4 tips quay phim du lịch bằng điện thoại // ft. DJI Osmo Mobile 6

Video này sẽ nói về quay phim bằng điện thoại.
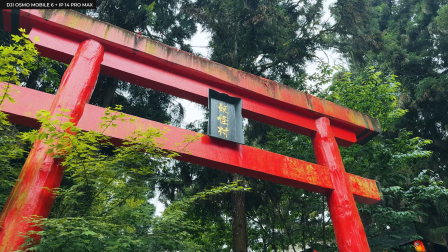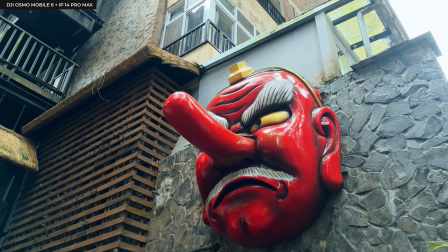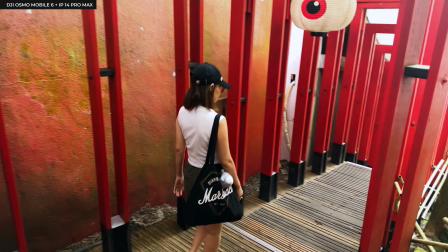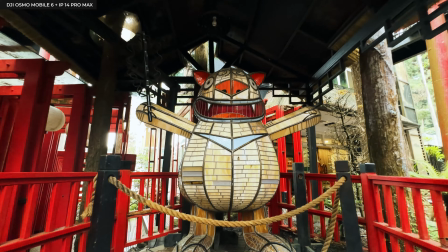Hi, xin chào, chúng ta lại gặp nhau. Trong video này, Cọp Đây sẽ nói về chuyện quay phim bằng điện thoại khi đi du lịch. Làm thế nào để lưu giữ được những cái khoảnh khắc trong chuyến đi. Và trong video này mình sẽ chia sẻ một số cách mà mình thường xuyên làm trong những cái chuyến đi du lịch của mình. Nội dung mà cần những cái video kiểu ngắn ngắn, chia sẻ ngay lập tức trên mạng xã hội á, thì quay phim bằng điện thoại luôn là một cái rất là linh động và rất là hiệu quả luôn. Điều đầu tiên mà mình muốn nhắc đến đó chính là nhiều cú máy. Bởi vì cái động tác như thế này này, ngang tầm mắt là cái động tác mà chúng ta cảm giác thoải mái nhất.
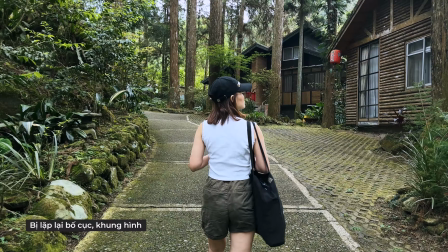Nhưng vô tình cứ giữ cái động tác như thế này á, cái khung hình của chúng ta nó giống như là chỉ là ngang tầm mắt thôi.
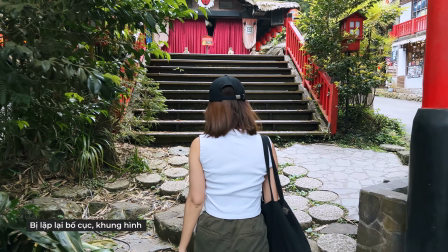Như vậy một cái video mà chỉ có một cái khung hình như vậy thì nó rất là chán.
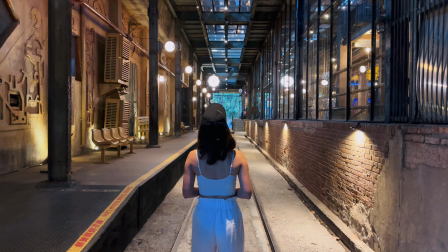Nên chúng ta phải thay đổi bằng cách là hạ cái camera và gimbal xuống thấp để có cái nhìn từ dưới lên trên.
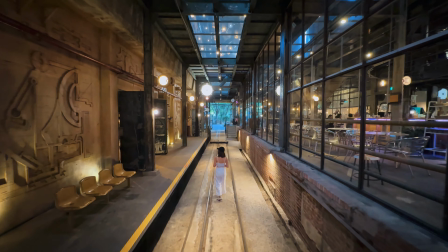Hoặc là chúng ta đưa camera lên cao để có cái góc nhìn từ trên cao xuống thấp.
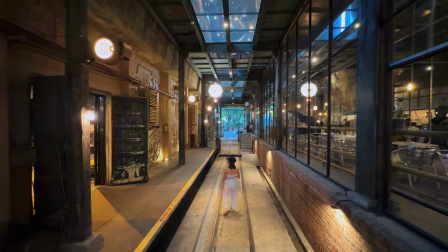Thay đổi nhiều cái góc nhìn khác nhau á, nó sẽ làm cho video sinh động hơn. Thì với cái DJI OM6 này á, chúng ta có thể kéo dài ra này, nó giống như là một cái tripod á, thì mình có thể lợi dụng như cái này á, mình quay những cái cú từ trên cao quay xuống cũng là một cái cách khá là hay.
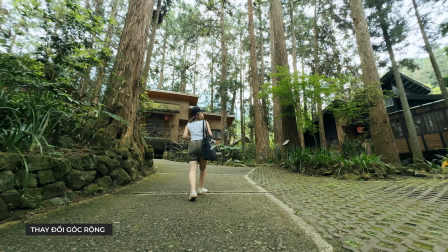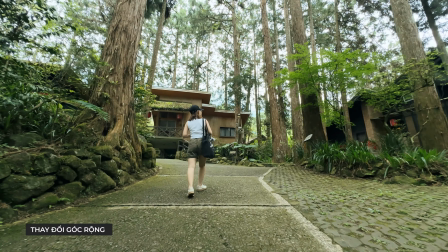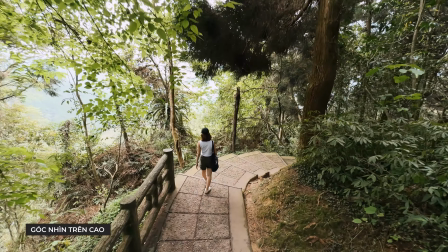Điều tiếp theo là một thứ rất là quan trọng luôn, đó chính là nhiều khung hình, hay còn gọi là toàn trung cận.
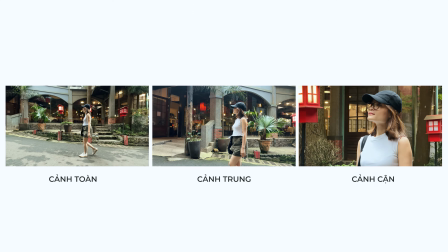Toàn trung cận là một cái cụm từ khá là quan trọng và nhiều người nhắc đi nhắc lại về cái toàn trung cận này.
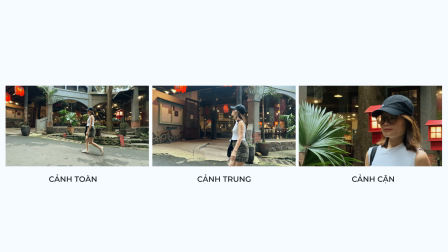Thì chắc chắn quay phim bằng điện thoại nó cũng y chang như vậy thôi. Khi chúng ta có được nhiều cái khung hình dựng trên hậu kỳ á, nó sẽ hoàn toàn lợi thế và cái video chắc chắn nó sẽ sinh động hơn rất nhiều.